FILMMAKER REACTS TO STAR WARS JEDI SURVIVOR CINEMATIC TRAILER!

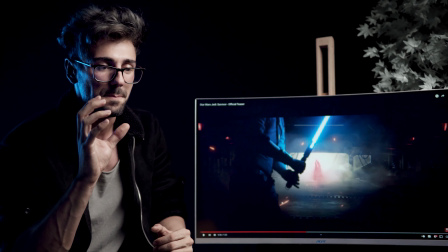The third thing is to actually put an exposure flicker effect so that the lightsaber is not a constant source of light,
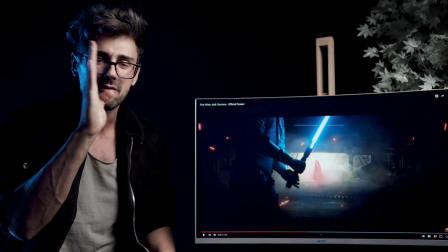but it has tiny flickering moments, and wherever it moves or it stands still is not a constant beam of light,
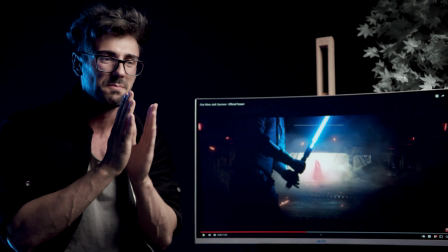because a constant rate of a lightsaber just being like the same kind of like brightness constantly does not make it justice.
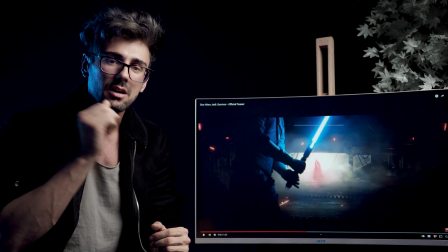Like that tiny flicker sells it way more.
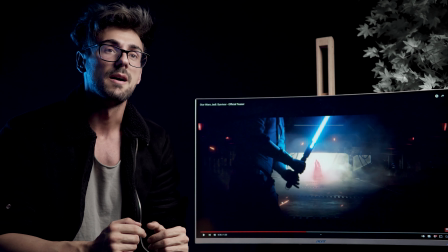And then the final thing is that upon impact, which I didn't do that because of how complex it was at the time, you should introduce spark hits.
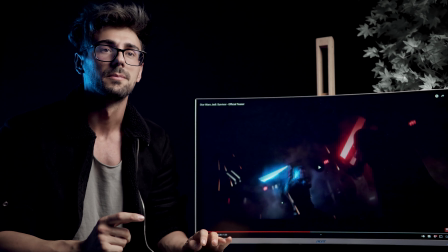So if you go here, as they're gonna hit, boom, that. Ooh, it's just perfect, man.
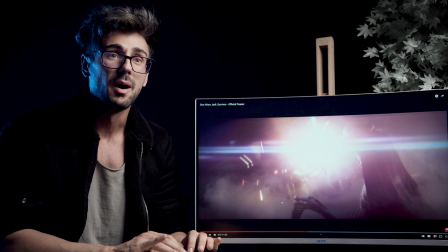Let's go frame by frame. So there you have an impact, and upon impact, they're introducing lens flare effects.
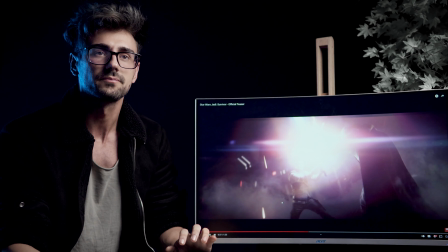So if you go one frame next, boom, we see a lens flare here, which lasts about 3 frames, I would say.
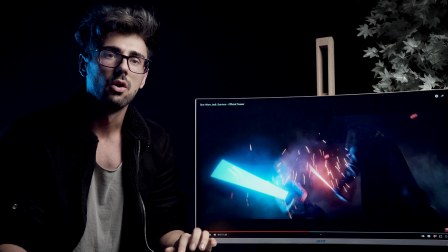And then we have the sparks going all over the place.
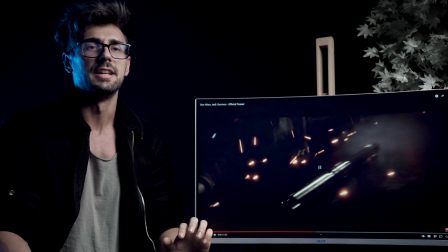Boom. It really sells it, man. It's really amazing.
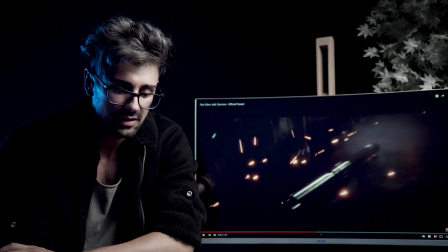Another thing that you need to keep in mind when it comes to lightsaber effects is that you need darkness.
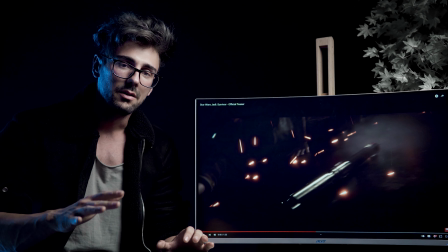The darker the scene, the more amazing the lightsaber looks, because it's a light-based effect.
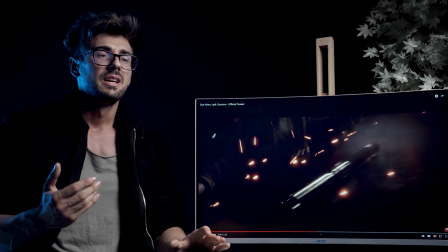So when it's bright day, it doesn't feel as dramatic because it's way too bright.
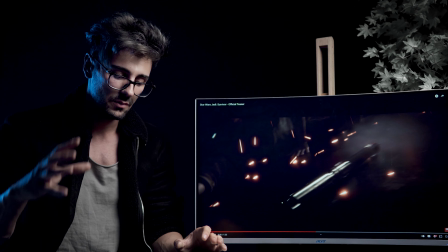But the darker the setting you have, the more awesome the lightsaber becomes.
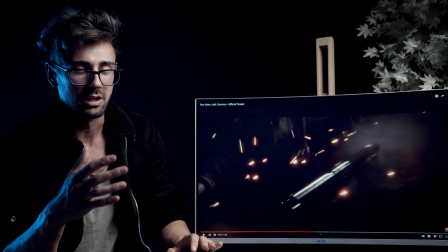Now, of course, you need to adjust your settings whether you're shooting on a bright day or you're shooting on a dark environment,
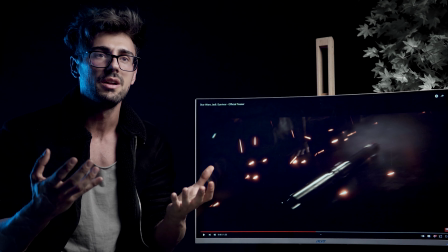and those glow settings will be way different because When it comes to a bright
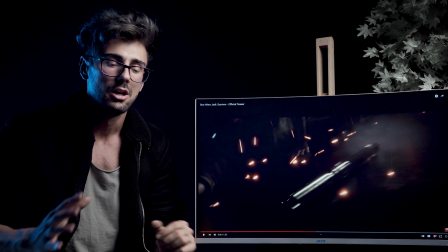day, you need to put way more glow effects and saturation effects to really make the lightsaber stand out.
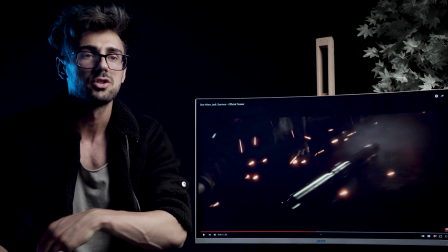And when it comes to the dark scene, you don't have to work as much because, like, again, it's a very heavily contrast scene.
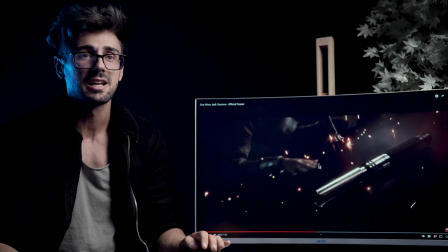So that's how you make a sick lightsaber.
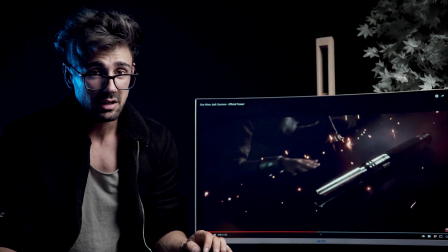It takes a really long time to make it right, but if you do spend that time, it's gonna be an epic result.
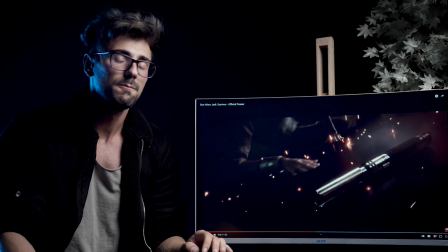Of course, sound design plays a massive role as well.
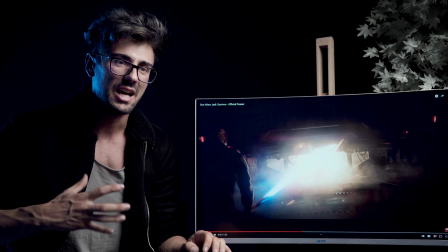If you guys notice here, if we play it one more time, how heavy the sound feels, as if we can feel the heat of the lightsaber.
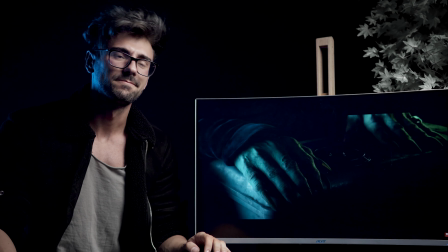You can't.
Epic.
What is your next move,
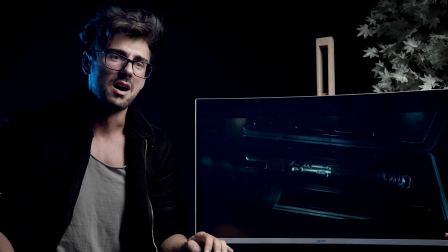Jedi?
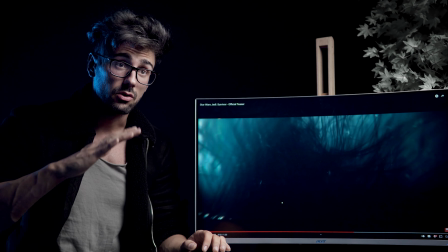So they really build it up with the sound and the soundtrack and all of that, and now the trailer kind of like reaches its high point,
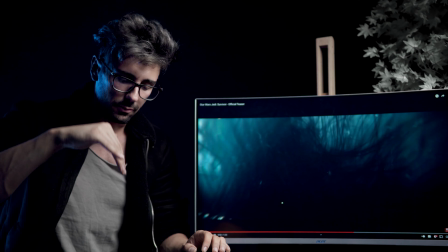makes a tiny beat kind of like drop to intrigue us even more with what's going on there,
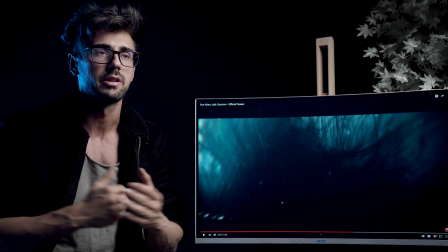and it will end on a high note again with kind of like just leaving us with questions.
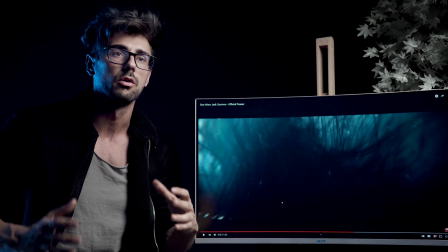So this is the point of a teaser trailer or a trailer in general, is to leave us wanting more,
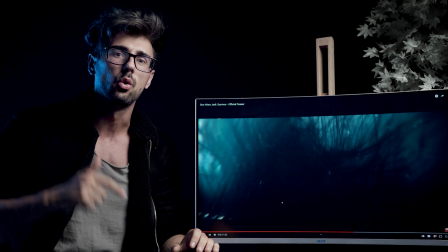wanting answers, to speculate, go in the comment section and be like, I think this guy is that,
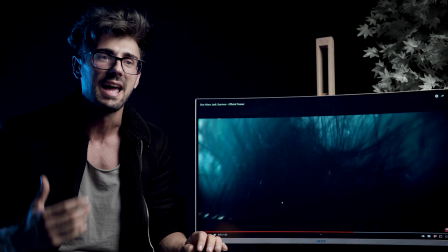no, you're wrong, this guy is that, and all of this builds the hype basically, and is the essential purpose of a teaser trailer.
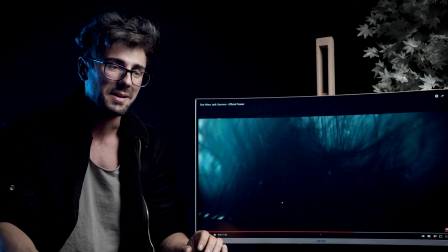Build hype, entice the audience,
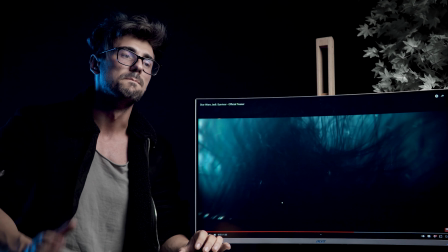show as little as possible with the most enticing kind of like result possible.
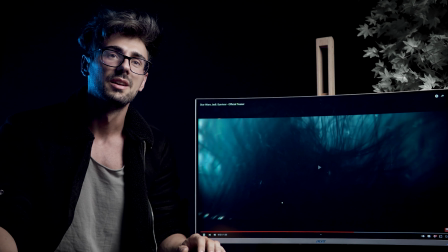So
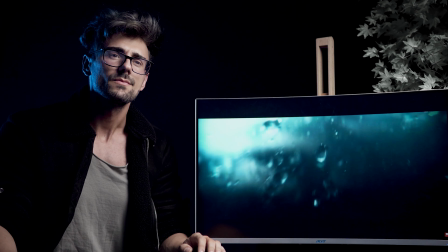artistically amazing, man. You just gotta love that shot.
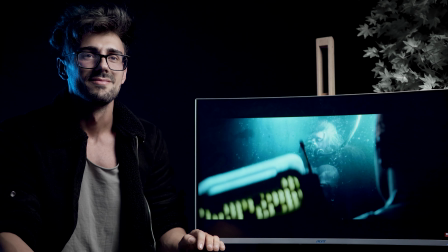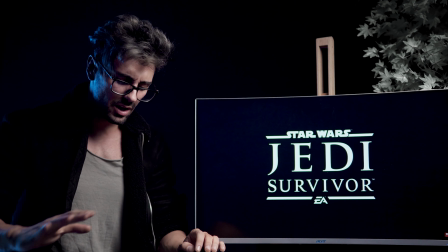No.
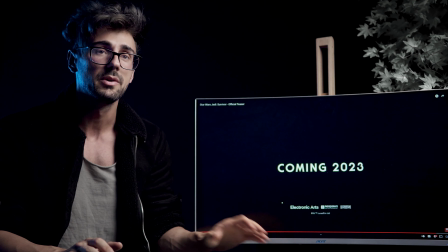Totally epic. I don't mind waiting because I know that these guys are gonna make a sick game.